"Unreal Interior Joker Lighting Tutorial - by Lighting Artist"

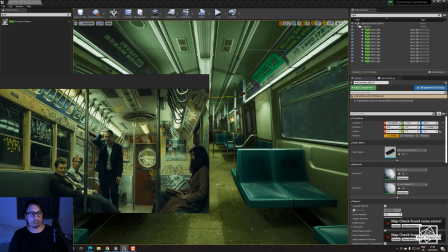(45:29)
So barely reflective.
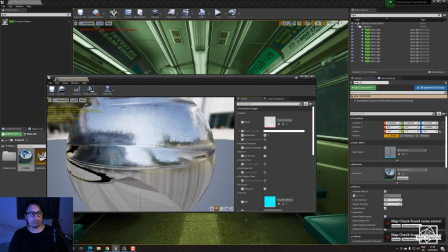(45:32)
Another thing I would try and do, I would go in here and I would see if it's possible to use the existing material, and I would actually rough this up a bit, see if that's possible.
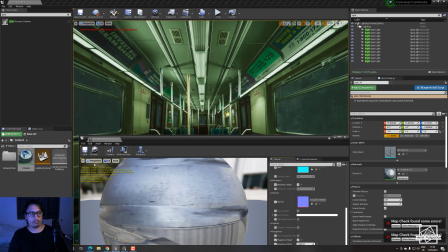(45:48)
Yep. And I would save that.
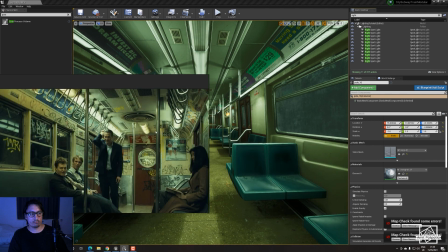(45:52)
Why? Because, you know, these are not that shiny in that sense.
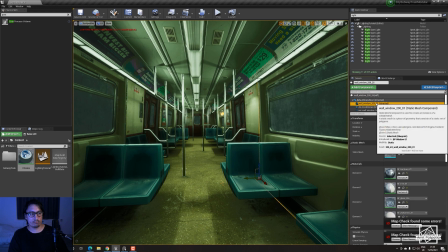(46:00)
Another thing I would do, I would probably try and figure out these windows, this glass.
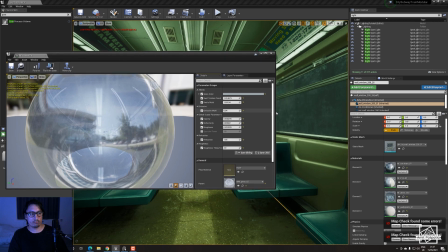(46:06)
So I would probably go into the glass and I would see if it's possible to make them a bit different looking. So
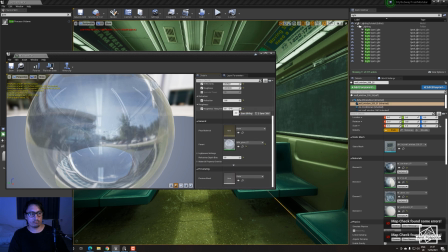that's a tiling. There we go. Let's exaggerate a bit.
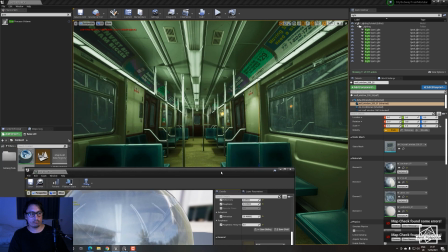(46:39)
That's kind of cool looking, I guess. Why not?
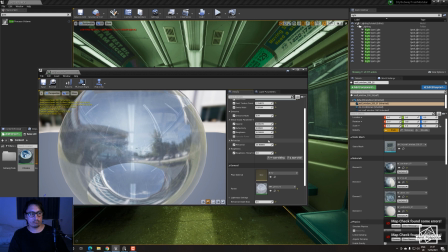(46:44)
Let's have some fun. Let's just be a bit stupid for once. But I would probably tone it down a little bit. Okay.
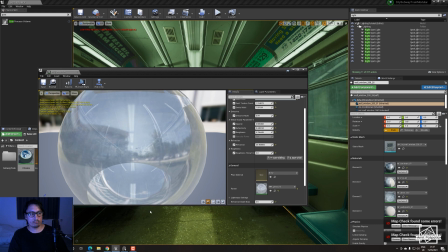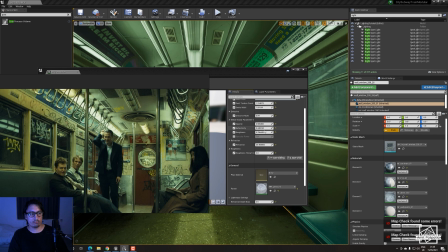(47:06)
So it's a bit black. So is that
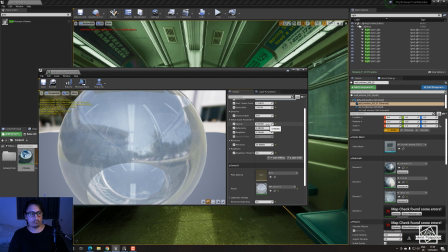a little bit like this,
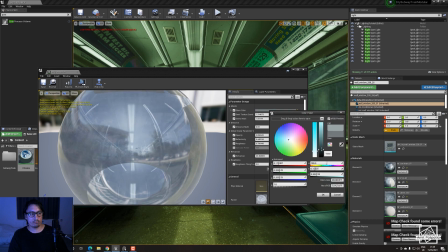(47:21)
and the glass color will probably make it a bit darker, maybe even more darker, and I would put it actually more on the green size,
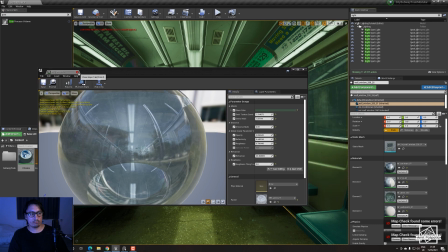(47:34)
like so, right? Something like that.
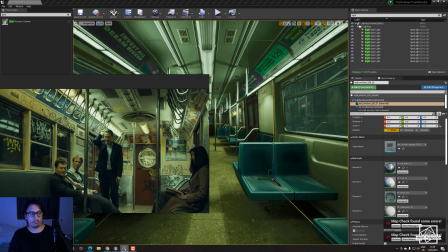(47:43)
Cool.
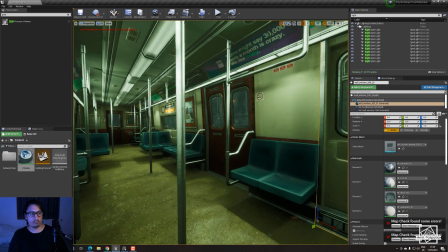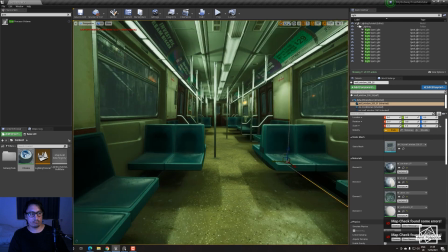(47:50)
Nice. And yeah, I think this is long enough for this tutorial.
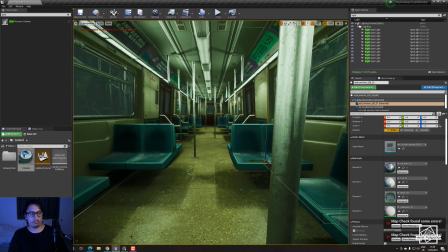(47:58)
I hope you learned something, had some fun. I'm gonna pause the video and it will actually take some time because I obviously didn't overkill on the lights.
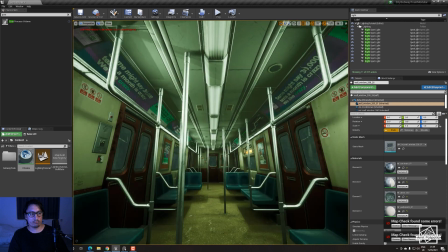(48:08)
Well, for now I'm gonna do one little check as well.
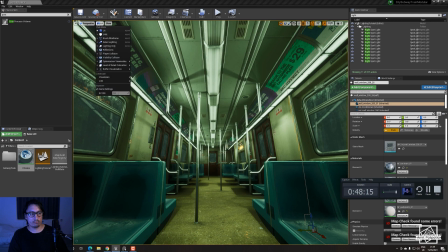(48:15)
I'm just curious. Go to optimization, go into light map density.
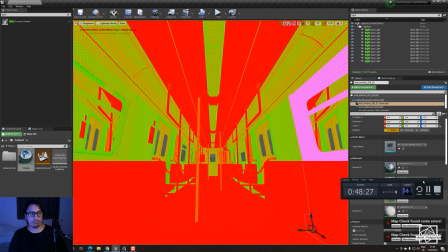(48:25)
Yeah, it's pretty high up. See, pretty much.
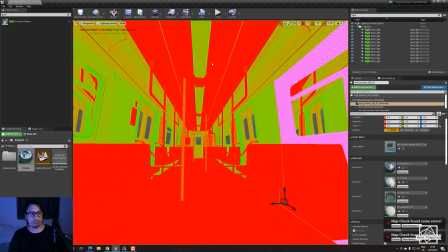(48:31)
I wouldn't necessarily keep it on this setting if it was a playable level, but we don't care in this case, so we'll keep it.
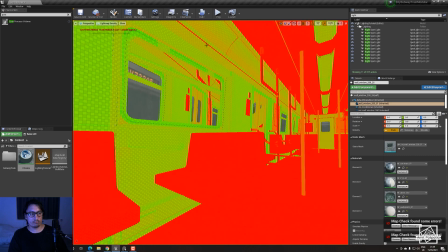(48:38)
So yeah, there's always more to do obviously, but I don't want to keep these videos already super long.
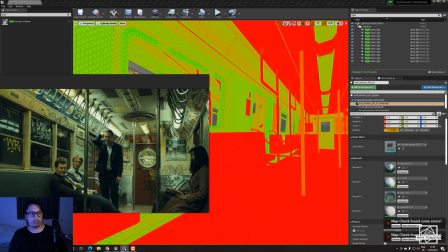(48:49)
But I think it's safe to say that
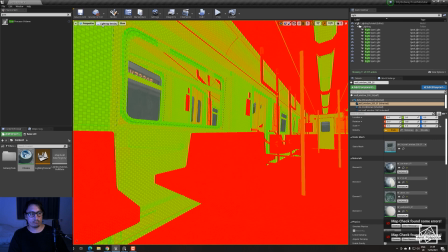(48:53)
we are having a buggy wheel. So let me just pause and restart. Okay, I'm back.
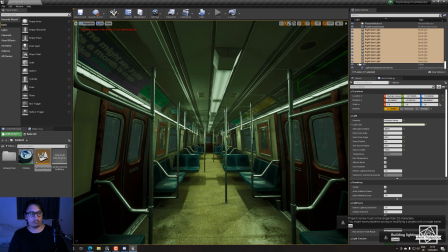(49:02)
So I'm just trying one thing because I said I was gonna keep it short, but
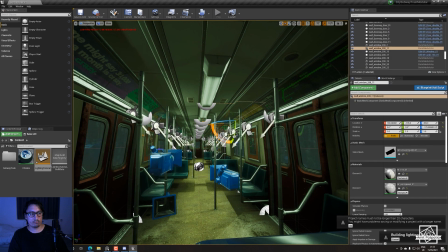(49:12)
you know, as a lighting artist, you get picky. But I'm gonna keep it short. Just gonna do a couple of tests just to get an idea, and I might do some more on my own afterwards. But what I'm doing, I've shortened the cone angle for these to cover less of an area, so they don't cover the roof.
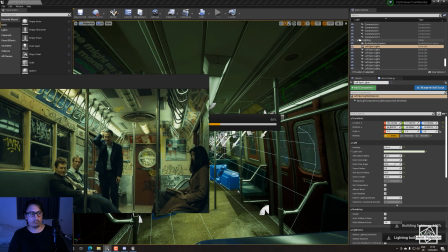(49:29)
The reason for that is because these are more half cylinder shape, and they are already on the top.